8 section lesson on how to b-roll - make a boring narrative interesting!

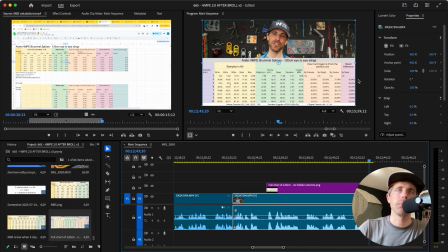The predictive ones did not need to be on there because that's just lesson 5. But this shows the nice clean 120 because those are mostly properly buried. The other ones are not. So the MBS is unhelpful because you're not supposed to even have those.
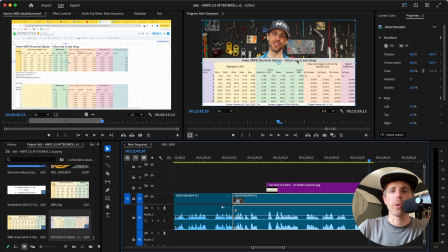And it's very clear right here. It's 120. How much bigger is it? It includes the weight. I unhid everything. So it shows that I'm showing a bunch and it has your little fancy math down here. So it looks like, you know, we tried.
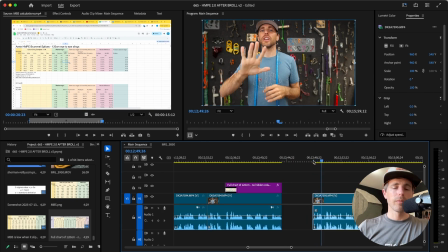But that's the thing. And then we...
5th lesson I learned.
Are now on to the 5th one. Go edit that one.
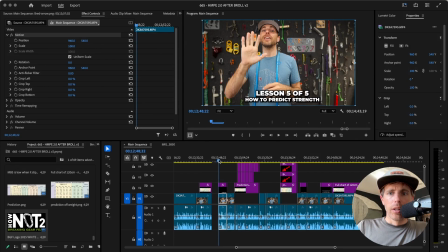Last section. Lesson 505. How to predict strength. 5th lesson I learned is how I can maybe predict what a breaking strength is.
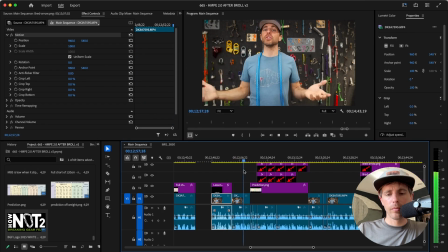I wanted to see if I could figure out what the number would be before I actually pulled on the sample, which was a fun game, but you obviously can't do it off.
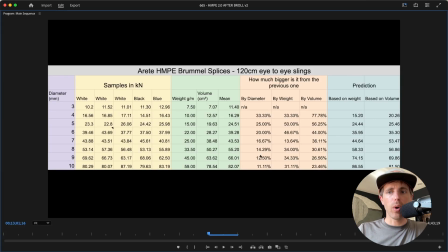Take a look at what I have here as a blank slate. Okay, that's the one. I'm giving these charts to you guys. So it's the prediction one, but it's based on volume, based on weight, volume, weight. Okay, and the mean is very important. You have to know how much the bigger one is. This is all relevant to it now.
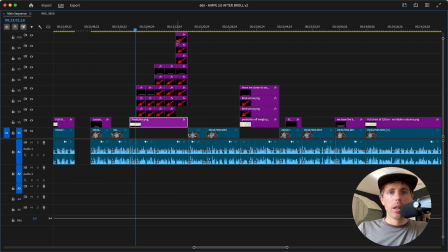Now watch what I do with all these arrows, because
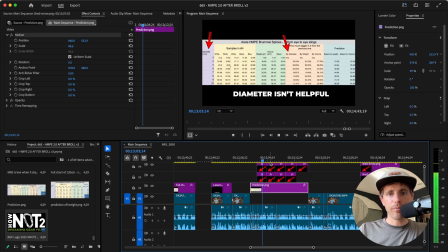I want to explain off of the diameter, because you just go from 4 to 5 millimeter, but you should maybe go off volume. I thought the theoretical volume between 3 and 4 millimeters should that difference be the difference you get between the mean breaking strength and the next mean breaking strength.
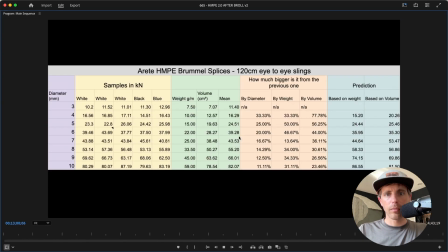Let's run through that one more time. Let's expand this though.
But you obviously can't do it off of the diameter, because you just go from 4 to 5 millimeter.
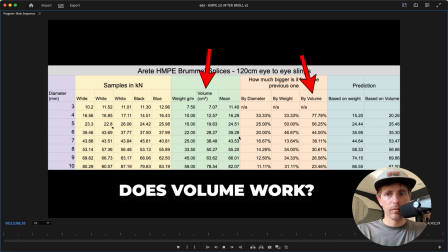So that just shows the two columns.
But you should maybe go off volume. I thought so that's where I'm getting those numbers from.
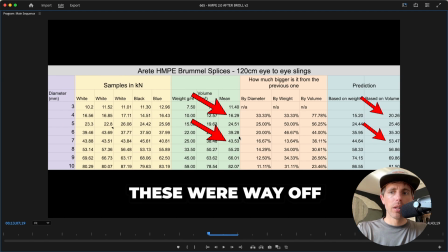And now we're going to compare the based on volume prediction off the mean. And so the words down here, these were way off. They are.
Theoretical volume between 3 and 4 millimeters should that difference.
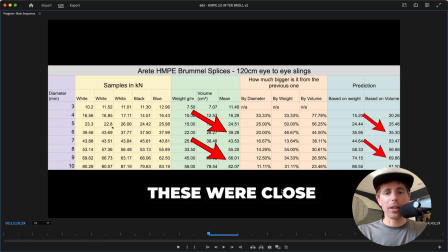I had to analyze this, right? This, in theory, should be analyzed as we script. But these were close.
Be the difference you get between the...
And then there are three numbers that were spot on. And I didn't realize this when I said all this, which would have been nice if it was scripted like this.
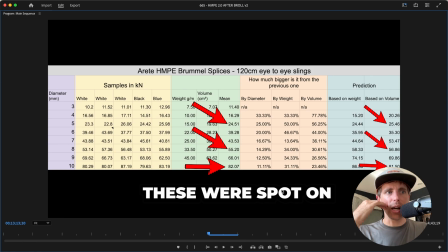A lot more research should and could have been done before we started filming this, which would just be making this edit so much faster, which is why we say a ounce of preparation is worth a pound of editing. But this is how you would solve that.
Mean breaking strength and the next mean breaking strength.
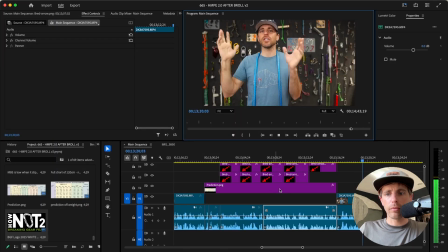Because if you go off MBS, you're taking deviations into consideration, and that's not helpful. Mean to mean, from volume to volume.
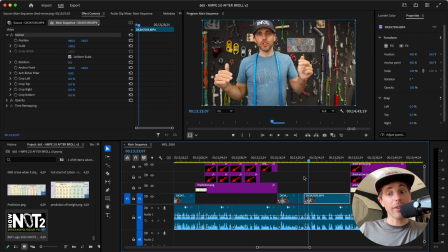See how I cut this tighter? I did cut stuff out. I went on a rabbit somewhere and I cut out a bunch.
Actually did not give me the numbers the best way. So we kind of did it off of weight, because this is hollow. Because this is hollow, like that's a point, right?
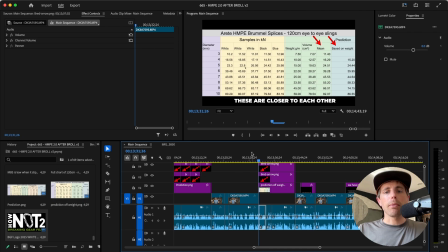And then we're going to get into weight.
But I talk slow because I'm just data dumping on you, and I'm trying to give people a chance to catch up.
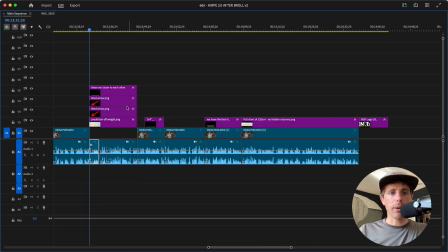So you can see here I have a couple less arrows than I do the other way.
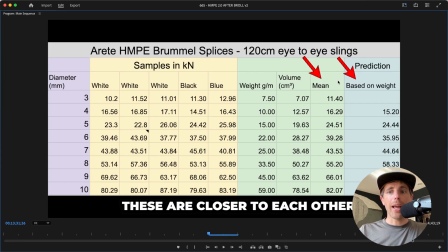And it looks like this the whole time, where I show a different chart where it's prediction based on just the weight. So you don't have all that other noise inside of the screenshot. And then I tell you in words what you're looking at. These are closer together.
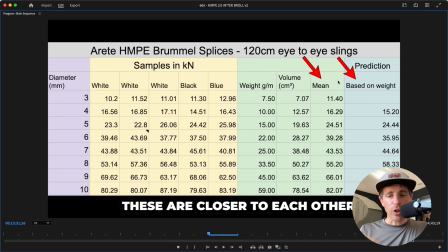And I leave it on the screen long enough for you to be able to go and read that. When you're editing, you read it in single speed. You read each one to see if you can go all the way down and get what we want them to get.
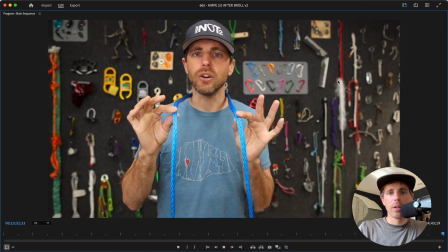Allow enough time.
Hollow. How much material is in this?
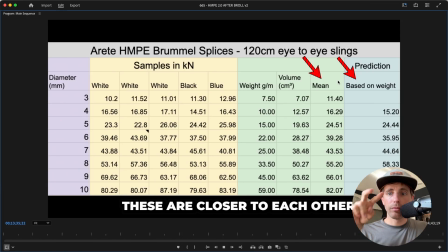And if you do it off of weight, I think worked close enough.